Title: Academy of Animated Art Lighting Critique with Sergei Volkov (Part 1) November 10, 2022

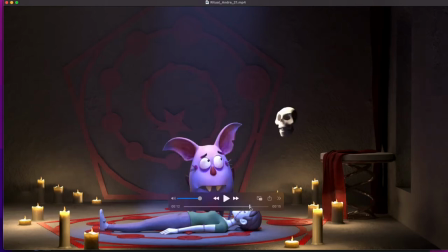[3:16]
yeah well that's that's what pretty much eventually i kind of got the gist you tell the story very well here the um
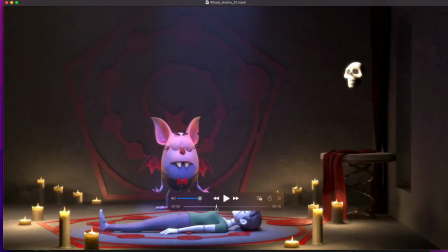[3:24]
only i mean once again it's not a note it's kind of i just want to
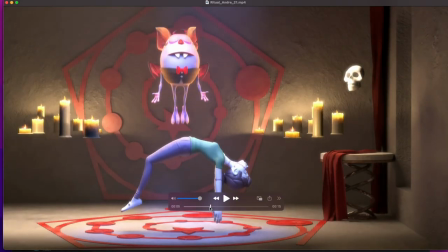[3:29]
toss an idea at you and see how you feel yourself about it like right here
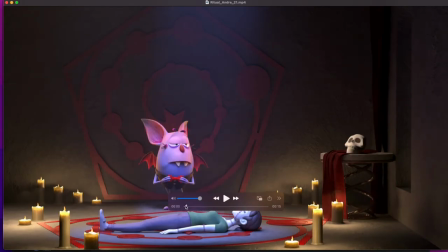[3:34]
this obviously skull is like kind of integrate into the scene we kind of it's we notice it but it's not too abruptly just laying there on the shelf whatnot here's your magic happen here a lot of glow happens
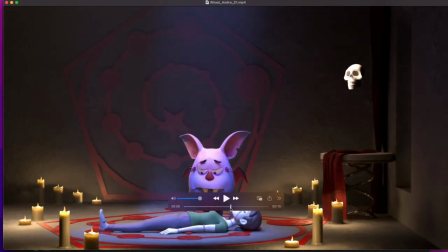[3:48]
and stuff and then things down and the skull still floating here what i was when i was looking at first and trying to figure out what it is what was kind of like maybe throwing me off the skull is obviously lit very strongly where there's strong light
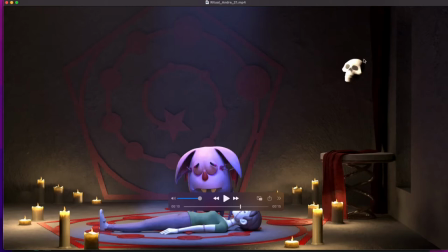[4:06]
but there's no drop shadow no everything no um no kind of like it just lit from nowhere almost like almost uh if it's a ghost or something but it's not we know from from prior few frames i was just wondering if i were just wondering once
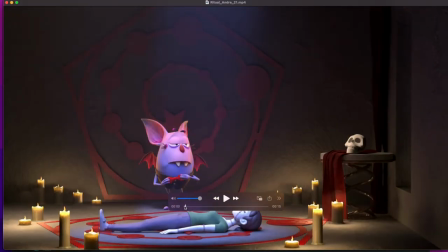[4:24]
again it's a note it's more than an idea to toss to toss in you like here we have this magic happen everything get glowing there's a lot
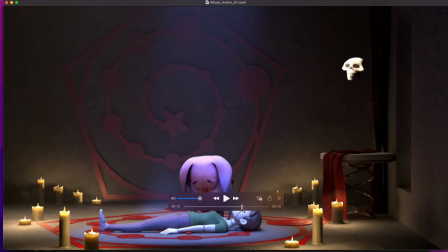[4:33]
of glow and feel i was wondering if just to explain this uh instead of just a light that hits him hard and give him very good kind of very contrast good shape maybe actually allow it to live but feel and glow around it so just indicating that magic is gone from the room
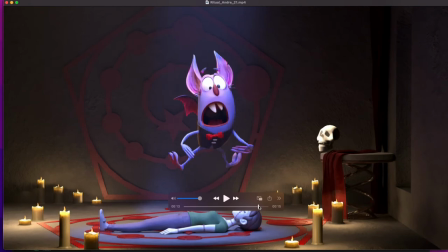[4:51]
but it was kind of but it stays with the skull something you know
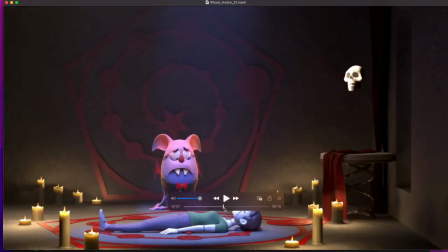[4:56]
this moment is gone but but if I
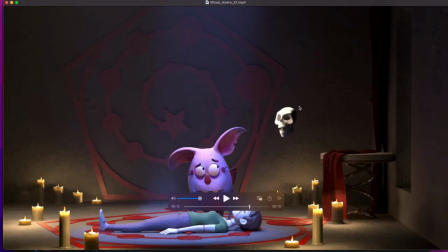[5:01]
see I'm saying but this call is skull is actually more like filled and glowing and something happened to it you probably will get across your point much better but also it will be much easier to understand because right now there are some sort of light hits it really hard but we don't understand where from where
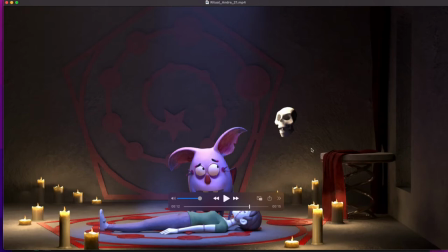[5:19]
it goes you see what I'm saying it's kind of out of place but if you glow him a little bit if just overall it became like almost as a gentle light source keep that light maybe not as intense maybe step down a little bit so we can see the shape this beautiful shape that you have
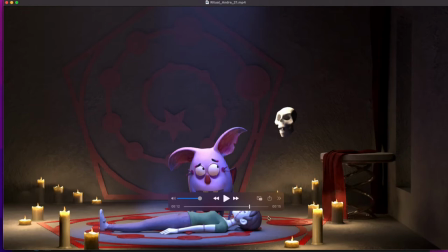[5:35]
so we can read it as a skull it maybe reads there may help you to read the all intention of your story here a little bit better but also like have less confusing why this skull is lit from who knows where on one side but not on the other so to speak.
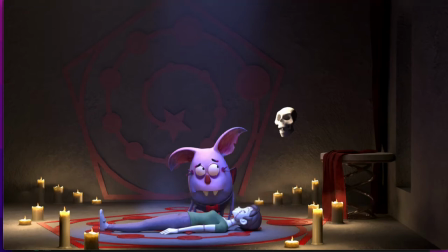[5:52]
Does that make sense to you? Yeah, yeah, yeah, totally. Yeah. So that's the only thought that I had.
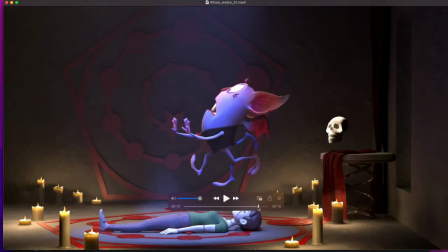[6:00]
Otherwise, you're in a very good place overall. There's definitely very theatrical, very dynamic.
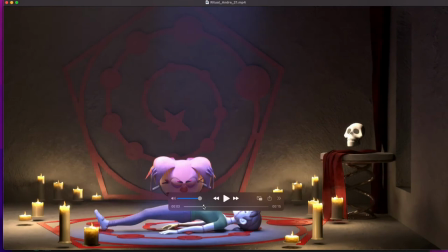[6:06]
You, the eye overall look where it's supposed to look. with the movie society
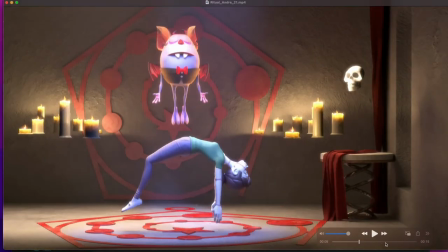[6:10]
yeah the uh you know all the all the um we
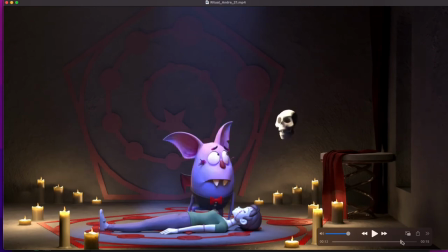[6:15]
see main characters we see how they interact we see the skull is playing and then showing up candles are there but they kind of not necessarily stealing it they're
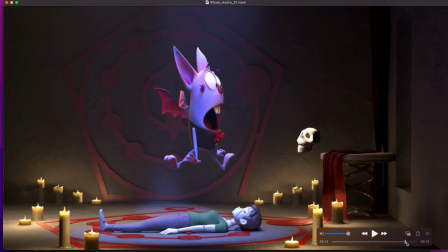[6:24]
adding to uh mystique whatnot overall very successful
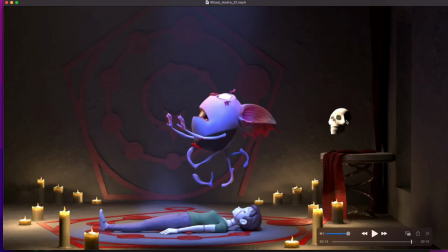[6:29]
shot they are the only thing i would once again i tossed on you this idea about the skull how to maybe bring the skulls to a little bit further on but also resolve the lighting concern along the way
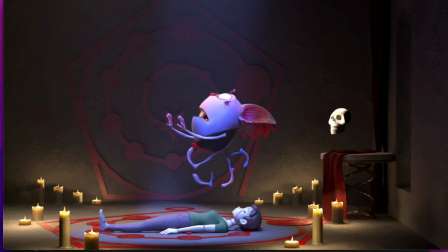[6:43]
all right well that's all i have that's all i have for this shot otherwise beautiful work very well done cool
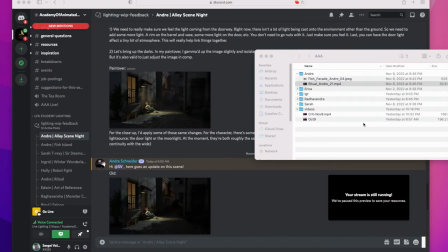[6:52]
so let's look at your other shot i believe i have this guy yeah